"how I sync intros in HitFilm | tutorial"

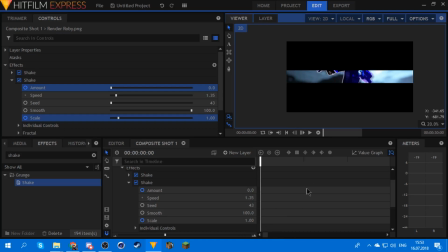alright so once you have all the things in place it should look like this oh by the way you gotta have all the effects like above the letterbox because if you have the shakes for example under the letterbox they're gonna move the the black bars and you don't want to, you don't want that because that would serve one.
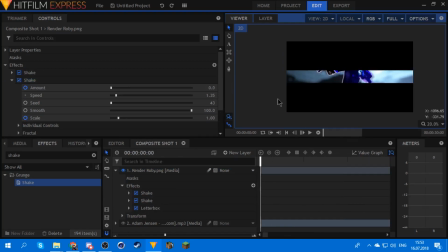Yeah so don't do that. So once you're done with your shakes it's gonna look like
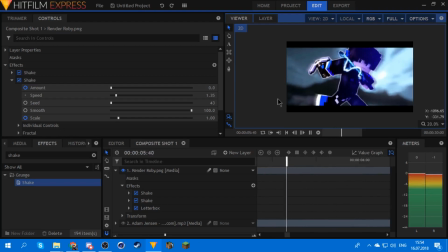this which
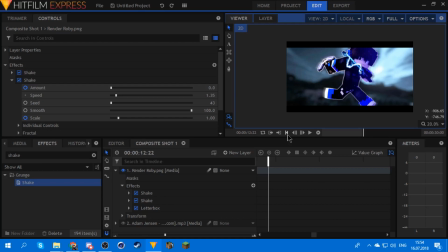is like decent enough but it's not it's not good enough for me so we gotta we gotta add more effect first
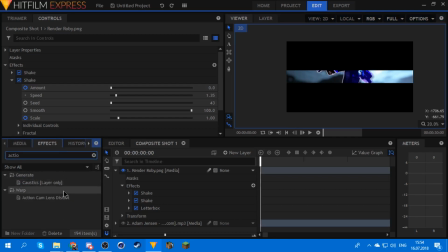thing that i do is action calm action cam lens distort so you get that you put it over the
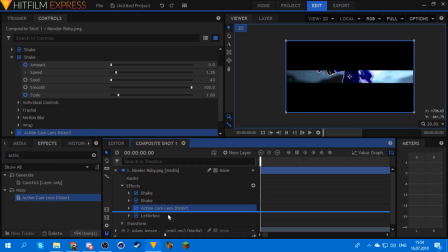shakes i sometimes do it like over the letterbox too but depends how i'm feeling i'm not gonna do that now because i'm lazy or i don't know so you get this you set it to reverse and
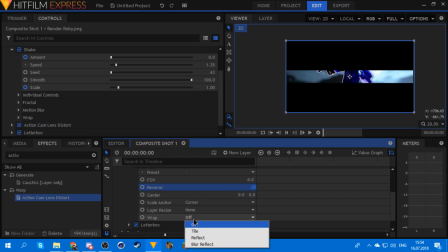you set the wrap oh fuck that's the wrong thing you set the scale anchor to height
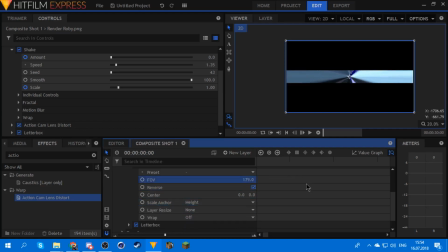and now you have this really nice fish eye effect oh you can't you cannot see it now you have this a really nice fisheye effect that you can use.
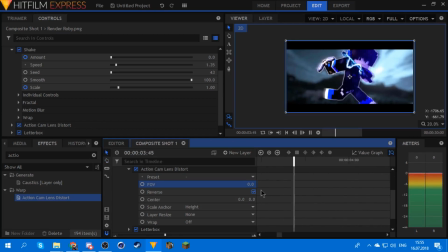So right where the drop is, like right here you get a frame and you set it to like something really big like this maybe 150 is okay.
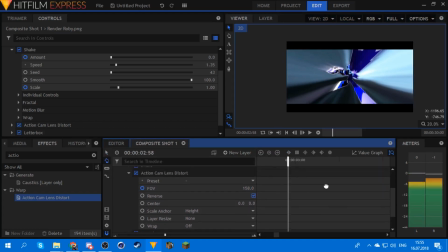And you get a few frames before like where the buildup kind of ends, like here, and you set it to zero and what you have now is this and
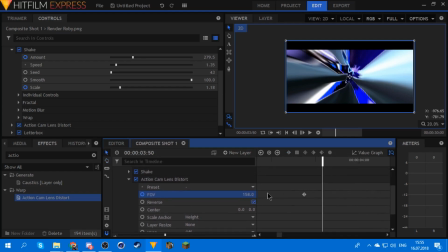then you go like a few frames after this this is the first one you put and you set it to zero so now what you have is this I'll also set the metal keyframe to smooth
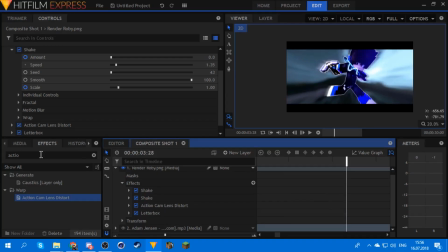another thing that I like to do is get a neon glow like right here in lights and flares put it like on on the bottom of
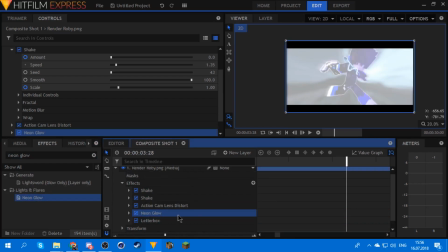everything apart from the letterbox because the letterbox is god like thing is make sure you don't have any effects under the neon glow because for some reason because of these like smooth ish edges head film fucks everything up and effects
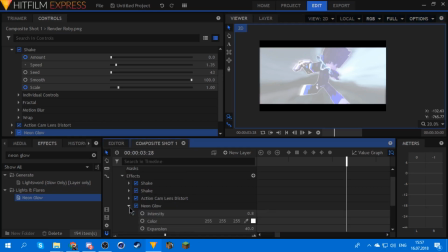don't work how they're supposed to so just keep that in mind what I like to do another personal preference
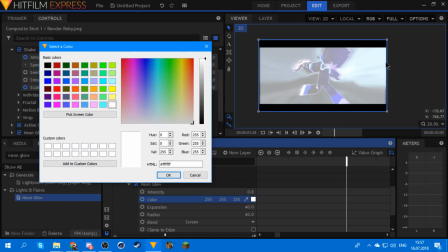is see like for example on my picture the main color is blue so what I do is go to here and make it a bit bluish don't go over the top just make it a bit bluish and quick okay and now you can set
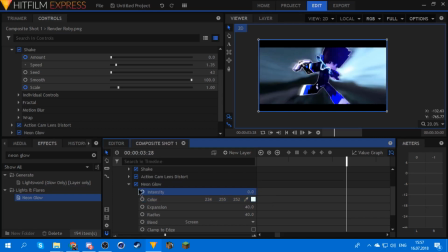the intensity zero and keyframe and you're gonna have the keyframe like you can have the shaky frames just to work off of those so have these be on the same frame
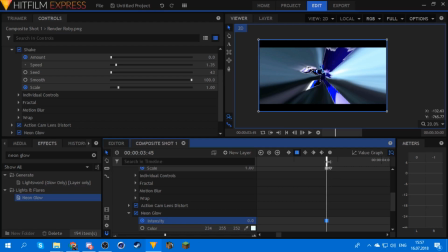put it to instant go to the next frame and get it like
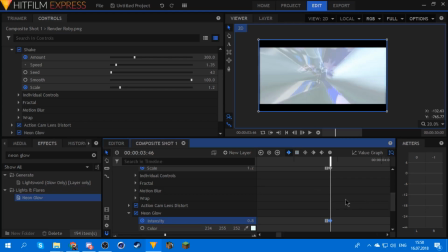point eight and you can't you don't really have to do it like you did the shake just copy and paste these frames because that doesn't look that good because it's gonna be white almost all the time so you're gonna go a few frames
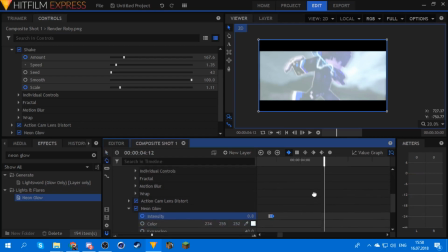not like until the next row frame is just just a few and set it to zero so now you have this
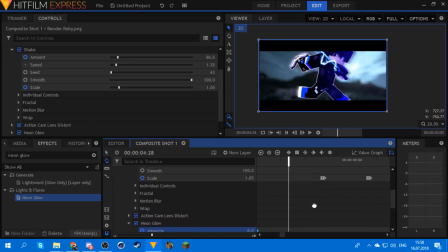and you can now you can copy all these frames and